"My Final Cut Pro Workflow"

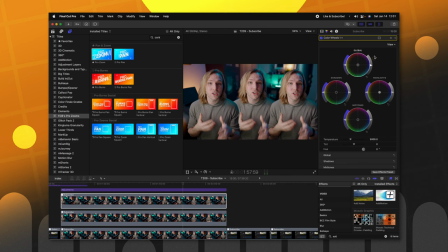And let's go ahead and apply individual color grades to each of these clone layers.
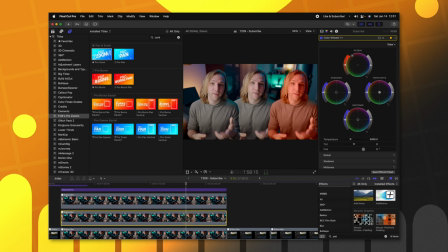Click to add a keyframe and then let's push one to the red and then the other one we can push to the blue.
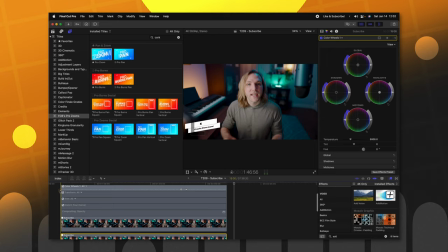Apply individual effects directly to the clone layer.
Perfect. So that kind of gets across the idea that I had in the video of everything being uniform and then the clone layers are on their own.
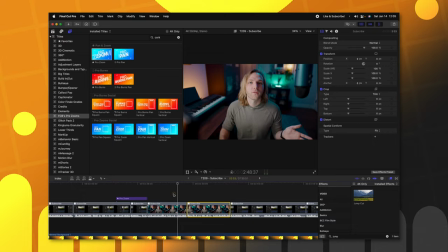Now when it comes to jump cuts I'm not a huge fan of having jump cuts. Sometimes I leave them in but for the most part I like to try and cover them up a little bit.
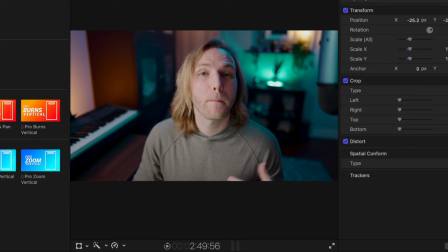So what I've done is created a preset that zooms in 30% and it also adjusts where my eyeline is so that from frame to frame my eyes match up so it's easy to find where my face is and it makes the jump cut less jarring. Okay so I've got all my zooms in, I've got my graphics in, I've got my background in, I've got all my cuts made.
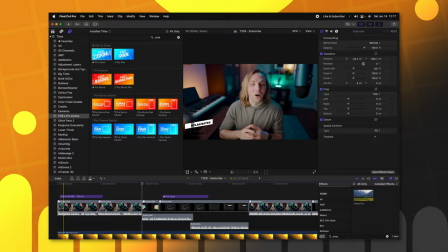Now is the time for me to build on my intros. So the first thing I want is a lot of energy up front.
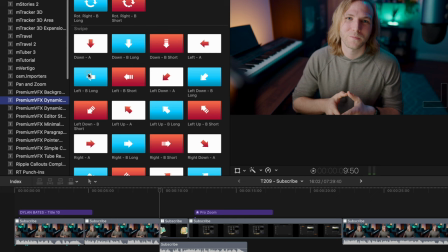So I like to go in and use the premium VFX dynamic transitions here.
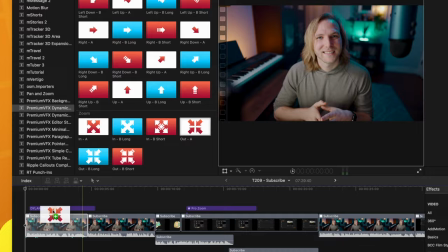I usually like to kind of start out with a zoom to get that energy in. So we'll go ahead and do a out B long here at the beginning.
Today we are going to recreate the mercury effect using Apple motion.
I have a feeling that I want to have a nice build up to where the mercury effect shot kicks in.
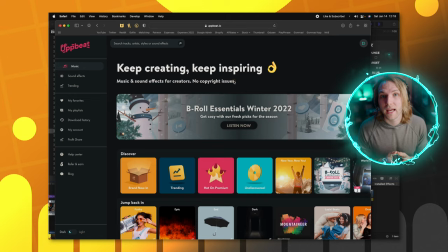So let's go ahead and find some music. I actually like to use Upbeat a lot which is free music for creators.
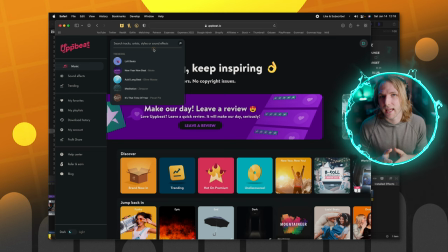They do have premium stuff you can get as well. Links down below but I really like the quality of music that they have so this is usually kind of the first place I look. Let's go ahead and look up hip-hop.
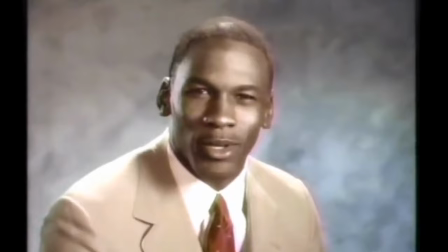Stop it. Get some help.
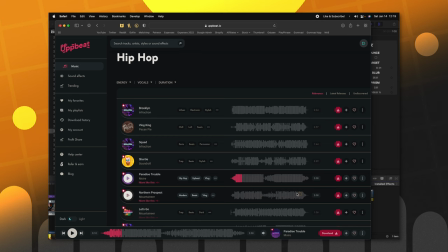Oh that's nice. So when I find this song I like I just go ahead and download that bad boy.
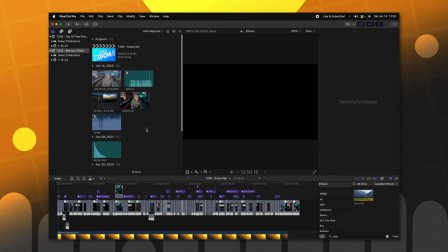I don't spend too much time looking for music. Honestly people aren't worried about the music for a tutorial. They just want to get to the content.
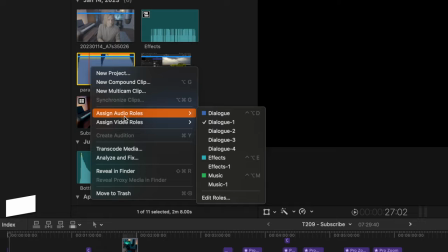So I'll just push command I locate my music folder and import. Now we got our music.
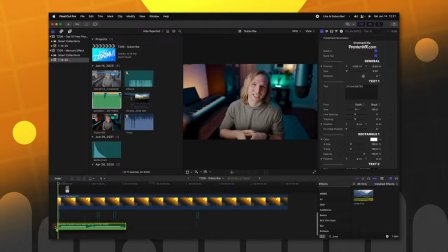I'm going to right click assign an audio track and set that to music. And then I can just drag this down onto the timeline. So I always have music clashing with my voice and I definitely want my voice to stand out. So what I've done is created a preset called music and then just drag that on. Now if you use the voice or music effect in Final Cut Pro, it actually carves out in the EQ where your dialogue will be sitting. So the music can actually be relatively loud and you can still hear what is being said.
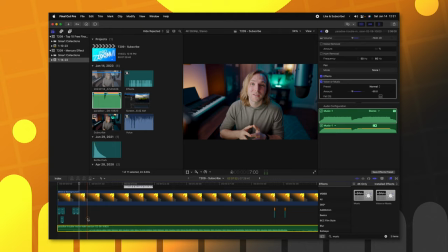So I've applied that I've dropped it to an amount of negative 50 and now we just need to find the
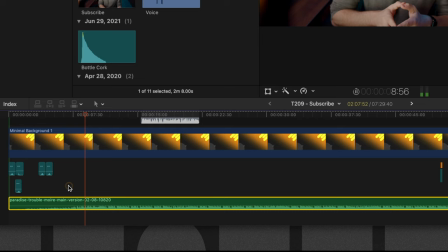point where the music really takes off the fact and use it straight within Final Cut Pro.
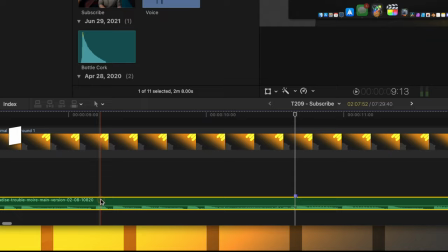First things first.
So right there is where the music takes off. So we'll just push M to mark that and then we'll go ahead and trim this up.
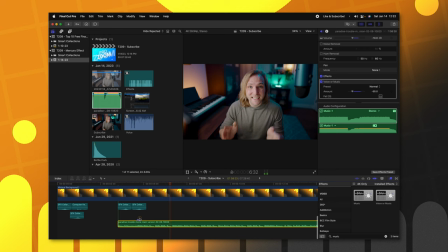let's go ahead and drop it right here also if you're a patron you'll be able to download this effect so now we can just play today
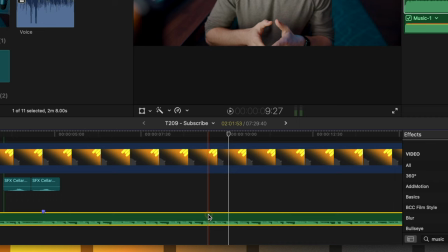we are going to recreate the mercury effect using apple motion also if you're and this is where i want the music to cut off so i push
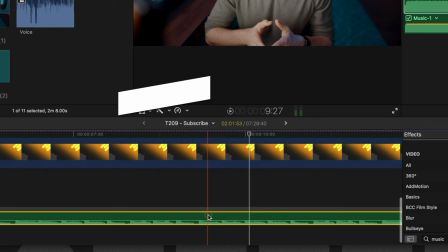command g i put it in a group so i get the magnetic timeline capabilities and i just find where i want the music to end within final
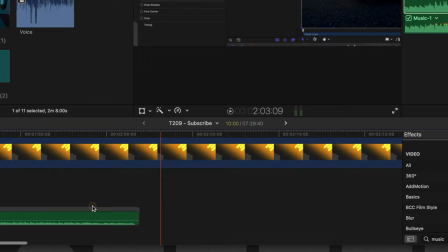cut pro right there that's a perfect spot and usually i like to go to the very end of the song and see if it's got a
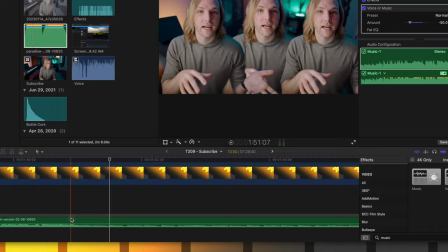strong finish so let's see if it's got one original layer like perfect yeah it's got that little cymbal crash here so that'll work well with the transition we'll go ahead
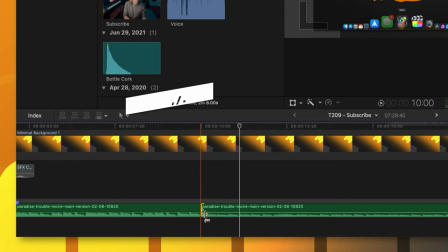and trim out the middle there and let's just see how the music is playing out okay we'll just adjust it a few frames
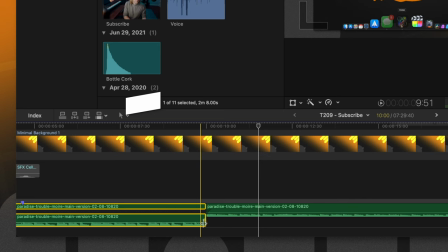perfect that's working well let's ctrl
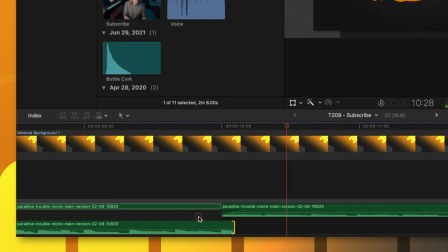s and we'll just extend this out a little bit little J cut action yeah there we
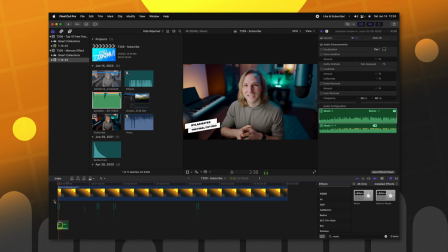go that sounded nice today we are going to recreate the mercury effect using apple
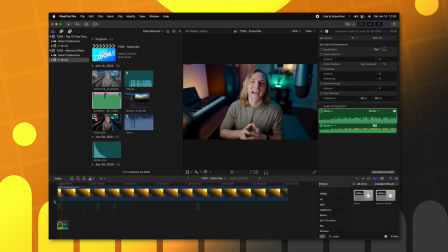motion also if you're a patron you'll be able to download this effect and use it straight
within final cut pro first things first so I can see if I have the apple motion logo maybe pop out from behind me and then just totally
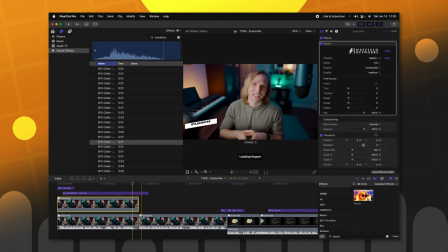wipe the screen to reveal the effect I think that would be cool so let's go ahead we'll use keeper I use keeper so much and just
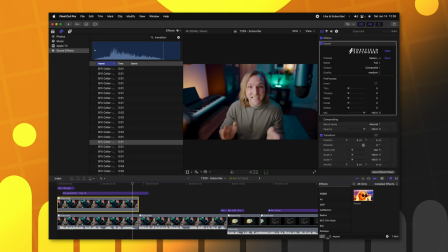drop that directly on there so now if I delete the background you'll see it it's looking pretty clean here it
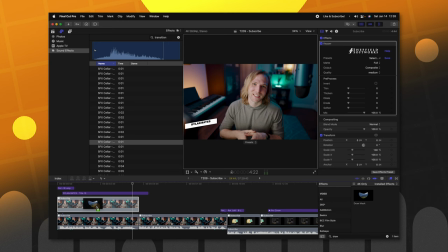is showing a little bit of that microphone we don't want that so let's use a draw mask trim around me here
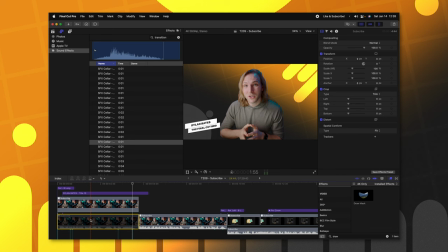perfect now we've got that trim so we shouldn't see any of that microphone appearing now let's get the Apple motion logo which I've
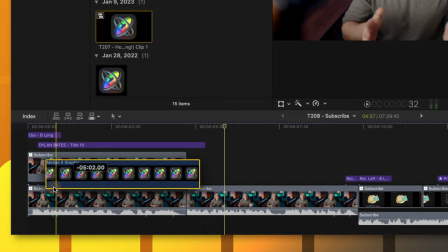created a PNG for I should just create a template for it it would save me time okay so I've dropped in this Apple motion logo here I'm just gonna bring
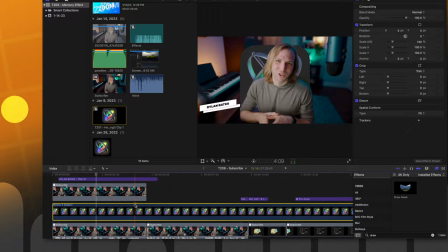it in underneath me what we'll do is extend it way out and then I'm gonna push option G to put it in a compound clip then I can use stuff like add motion without it cutting off at the edges.
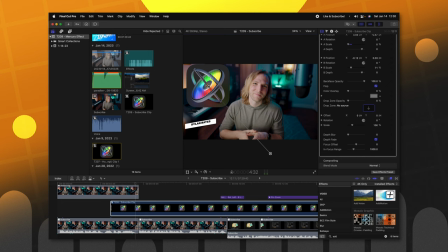Apple motion.
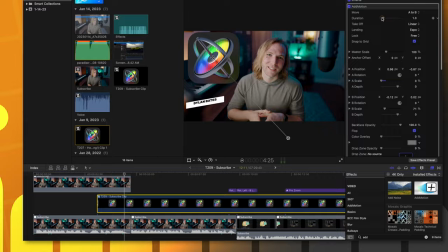So I want this to swipe over the whole screen so I'm actually gonna pull it out just a little bit further and then from here once we've got it in place
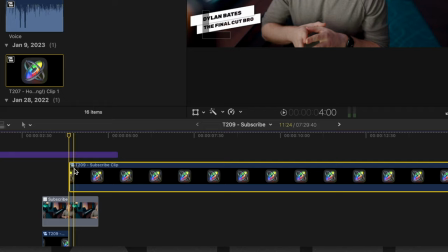we're gonna actually cut it so that it's in front drop this in front of everything and it still has add motion so
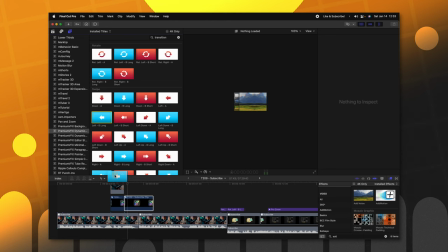that's great we can trim that down and we're actually gonna change it from A to B to B to A and I'm gonna drop in a little
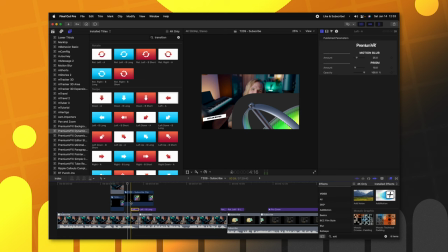transition piece underneath it and I think that's gonna help sell the effect as if it's getting wiped off also and then from there we can go ahead and bring in the footage that we created in motion which I was stupid and didn't export
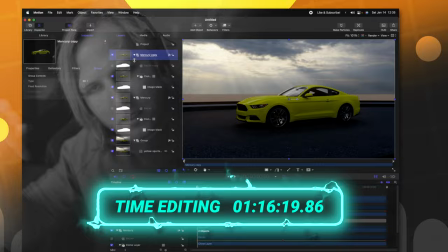Also, if you're a patron you'll be able to download this effect and use it straight within final cut So now that I have chopped up everything I've made my interest I've added my graphics and once I have done that I will export it and make my
Thumbnail now if you're interested in how I make my thumbnails I actually have a couple videos on patreon showing how I've created different thumbnails over the different videos I've made. So if you're interested in that, you can check that out as well. So hopefully there is some useful insight within this long winded video. If there was consider pressing the like button and consider subscribing as I have brand new videos twice a week. With that being said, thank you so much for watching and I cannot wait to see you in the next one.